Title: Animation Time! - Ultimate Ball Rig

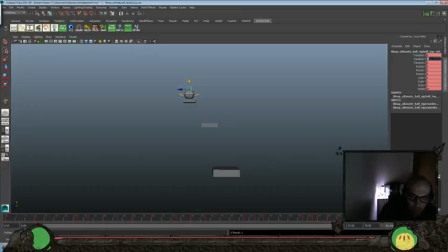[31:31]
And we'll 0 back down. So let's see. It's maybe 1 frame too long.
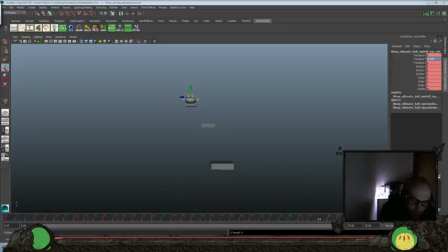Push it sooner 1 frame.
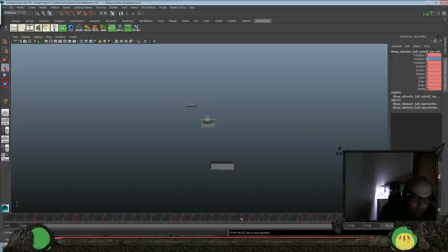Maybe 1 frame later. Maybe not so far down. I like that level.
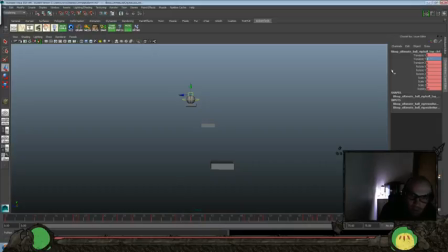We can do a little bit more zeroed out.
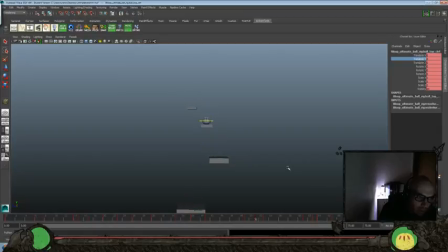Maybe it's a little too much. Tone it down. But it just gives that little bit of character to the ball.
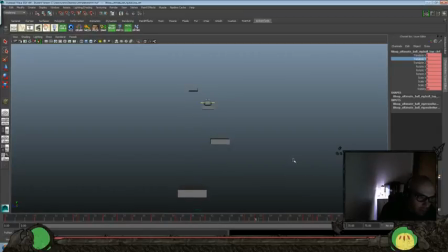It's always good whenever you can add a little bit of life or character or something so that it's gives it some personality. Makes it so that otherwise it would just be
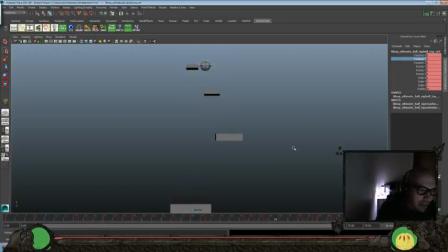[33:17]
one little ball. And this way we got a little bit of like some character in this guy. He's really revving up. Boink, boink, boink. Ta-da!
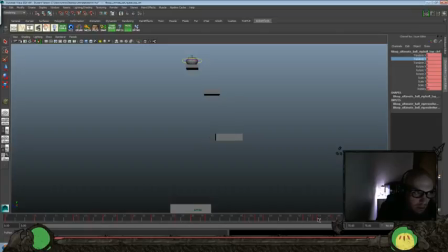We could even have it just go here and then back to 0.
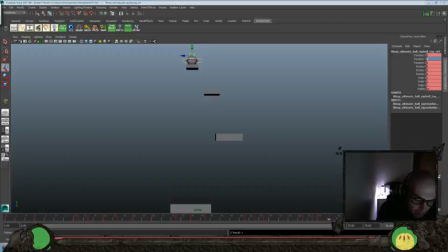[33:48]
And then hold that for a couple of frames and then do the kind of ta-da, which would mix up our timing a little bit more. We'd have to almost do nothing for about 4 frames and then do it. So let's see.
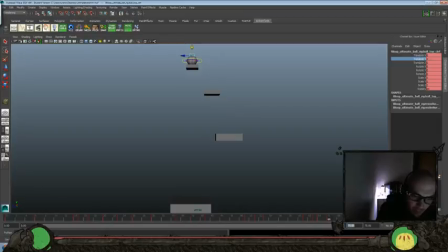[34:11]
Would it read right though, or would it read as a hiccup? Let's see. And readability is important.
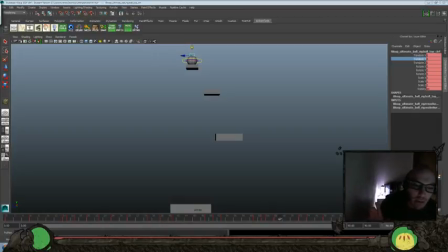[34:23]
If you don't know what readability is, that's so that somebody watching it would be able to tell what it is without a lot of thought or going over it or staring at it for a while to understand it.
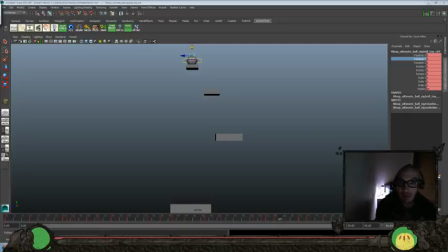[34:40]
To give you an example, like if you have kids, or if you have nieces and nephews, or if you have younger children, you work with younger children or whatever, they might bring a drawing to you,
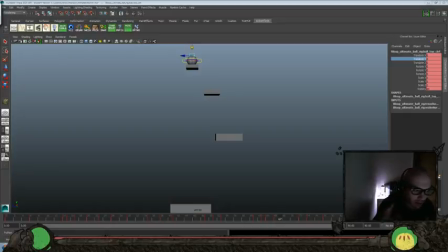[34:56]
and unless they're really phenomenal or they're doing something pretty basic, usually you have to look at it for a while, and then you can guess sometimes what it is, but a lot of times you have to go, oh, that's so nice, what is it? Because the readability isn't there.
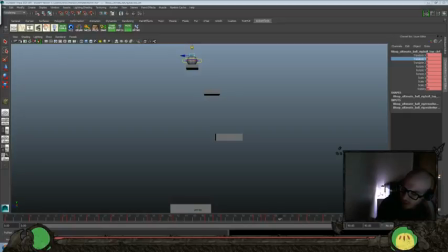[35:13]
It doesn't matter. There's an interesting thing on Andreas Deja's blog about a week ago, Deja Vu, Deja Vu, I believe, that was talking about
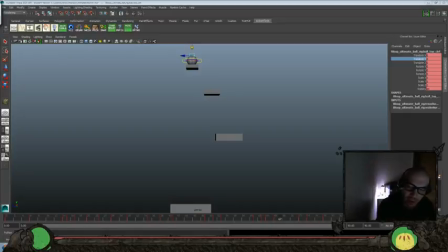[35:29]
clean and crisp drawings versus more scribbly drawings, and he gave a lot of examples. It's a beautiful blog post. Go check his stuff out.